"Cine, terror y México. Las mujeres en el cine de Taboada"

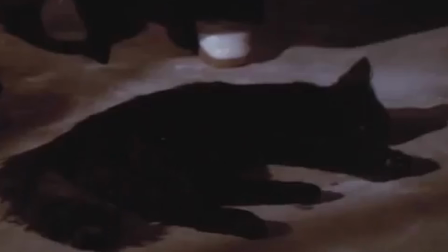[4:08]
Tawada propone que son ellas mismas contra ellas mismas y los valores más arraigados de la sociedad.
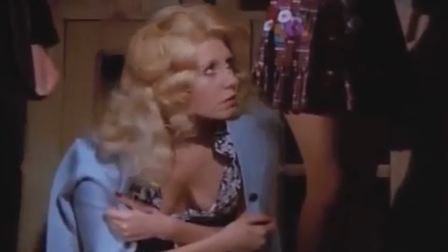[4:13]
El cambio generacional y, sobre todo, al miedo que representa no comportarse como deberían. No solo va a ser sus películas sobre horror y sobre lo desconocido, sino también de los cambios que se estaban formando en ese entonces sobre cómo debería de ser una mujer. Por ejemplo, en su primer largometraje que inicia esta tetralogía del terror, Hasta el viento tiene miedo,
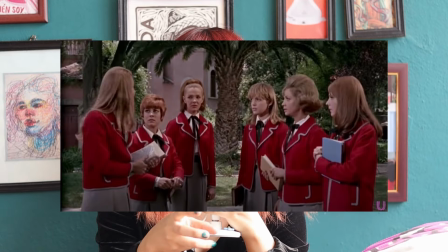[4:32]
ya que la película va justamente de un grupo de mujeres, que están en la escuela todavía, que se tienen que quedar todas las vacaciones de verano ahí recluidas porque pues tienen alguna falta administrativa, porque rompieron las reglas y justo la directora es quien las tiene que recurrir ahí. Entonces no se pueden ir a divertir de vacaciones, no pueden estar con su familia, con sus amigos ni con sus novios. Por lo tanto, ellas pues van a quedarse ahí y no solamente es el hecho de quedarse ahí en la escuela,
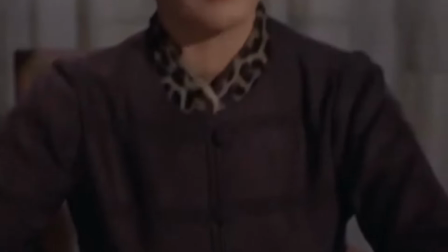[4:59]
sino también de que va a estar la directora observándolas en cada momento y no van a poder ser ellas mismas.
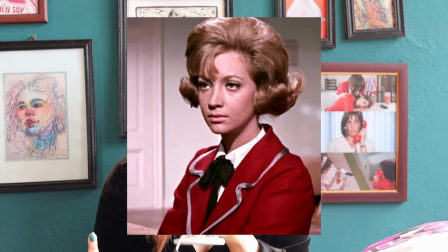[5:06]
Hay una escena donde una de las protagonistas, Kitty, tiene la intención de recuperar la foto de su novio que le quitó la directora del colegio.
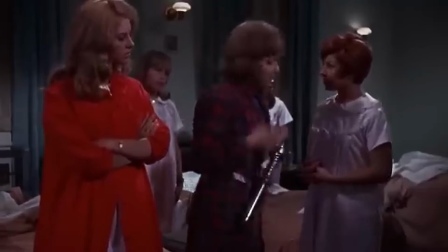[5:14]
Sin embargo, sus compañeras se van a resistir a que las acompañen o a que Kitty intente hacer esto.
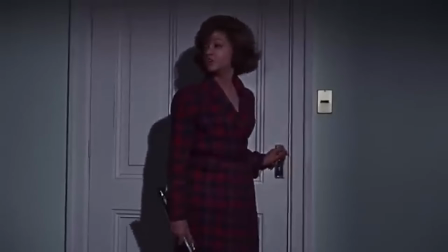[5:19]
Al final Kitty sí lo hace, pero se resisten mucho a que vaya a la oficina de la directora para recuperar su fotografía. Y justo esta resistencia es de lo que parte la película. Primero porque hay un fantasma rondando por la escuela. Pero realmente no es la única razón, o al menos no la más importante.
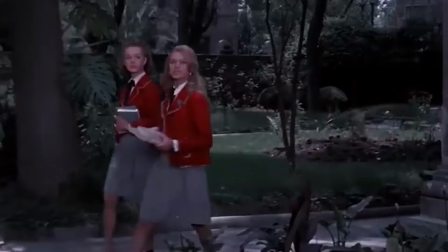[5:39]
Sino también que la directora las descubra, porque ella está en todas partes. Y si no acatan las órdenes, algo malo les puede ocurrir. Al final Kitty sí logra encontrar la foto de su novio y no le ocurre nada, ni siquiera se le aparece el fantasma. Y justo la película va a jugar mucho con eso y con la tensión de qué pasaría si estoy rompiendo las reglas o no me estoy comportando, cómo la sociedad quiere que me comporte. En este caso, pues la que vigila es la directora, que de hecho está muy turbio también porque parece que las observa como si fuera una profesora omnipotente, ¿saben? Entonces ellas pues obviamente se obligan a comportarse como deberían comportarse. Y esto es bastante peligroso y bastante turbio porque es algo que también pasa en nuestra sociedad, del por qué inclusive no hacemos ciertas cosas, porque jaja, los policías nos pueden ver, ¿no?
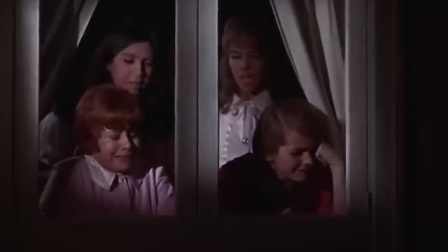[6:27]
Pero bueno, como les dije, esta película juega mucho con este concepto, ya que cuando las jóvenes deciden actuar por su propia voluntad,
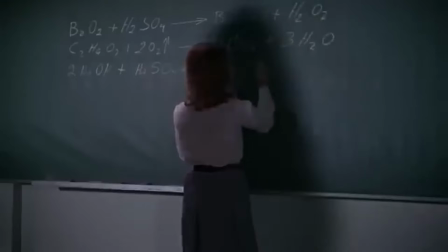[6:33]
se genera una atención, desde cómo se mueve la cámara, registrando lentamente cada movimiento con planos más cerrados,
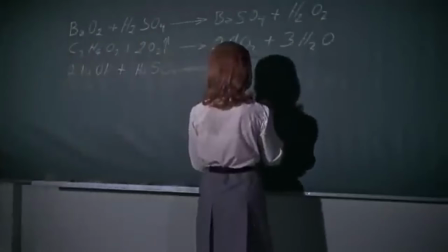[6:40]
casi como testigos de este acto rebelde.
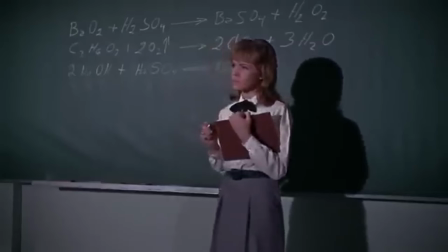[6:42]
Incluso el sonido se agudiza y se incorpora música Toda la atmósfera se construye para indicar que algo malo les va a pasar Por dejar de hacer y ser lo que una buena mujer debería ser Y otro aspecto también importante y el que más me llama la atención Es el personaje de Kitty Ya que Kitty sí representa como esta liberación de la mujer,
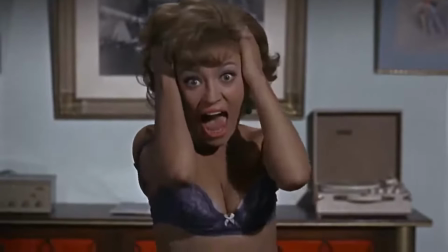[7:00]
de la sexualidad Hasta hay una escena donde les baila eróticamente a sus compañeras Kitty pues obviamente en películas dignas del género de terror Las reglas, ahí están las reglas Pues obviamente moriría, es el personaje que va a morir, o sea, es porque es el que está rompiendo, porque es el que decide ser libre y es el que obviamente el asesino va a ir por ella, es la primera que muere en estas películas. Pero en el cine de Tawada no es así. No castiga así de esa forma a sus personajes, porque no es el punto de sus películas. Al contrario de películas como Halloween, donde Larry,
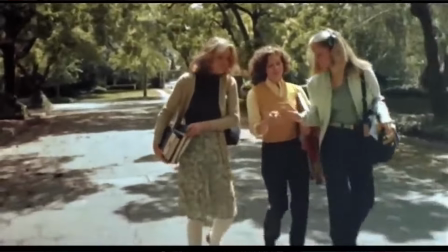[7:33]
por ejemplo, es la protagonista, obviamente, porque es la chica buena, la chica educada, la chica que no se mete en problemas. Donde hasta el matrimonio va a llegar a vivir. En este caso no, no las castiga por romper los valores tradicionales. Al contrario, van a ser ellas las que van a tener que cuestionar a su antagonista, que no les permite ser ellas mismas y que les prohíbe simplemente su libertad.
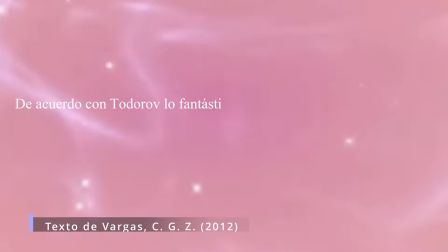[7:55]
De acuerdo con Todorov, lo fantástico surge como un momento de duda entre una explicación maravillosa y una extraña.
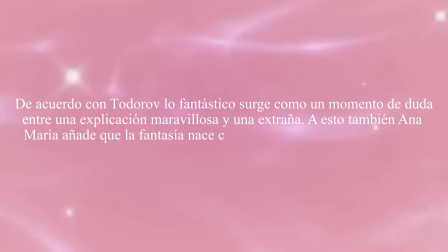[8:02]
Ante esto, Ana María Morales añade que la fantasía nace con la irrupción de un hecho ilegal en un paradigma de realidad establecido.
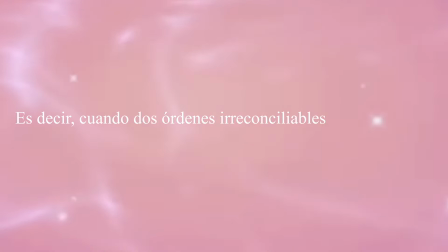[8:09]
Es decir, cuando dos órdenes irreconocibles se superponen, como sea el caso de la realidad, con lo maravilloso. Hay otra película también y otro tema del que quiero hablar.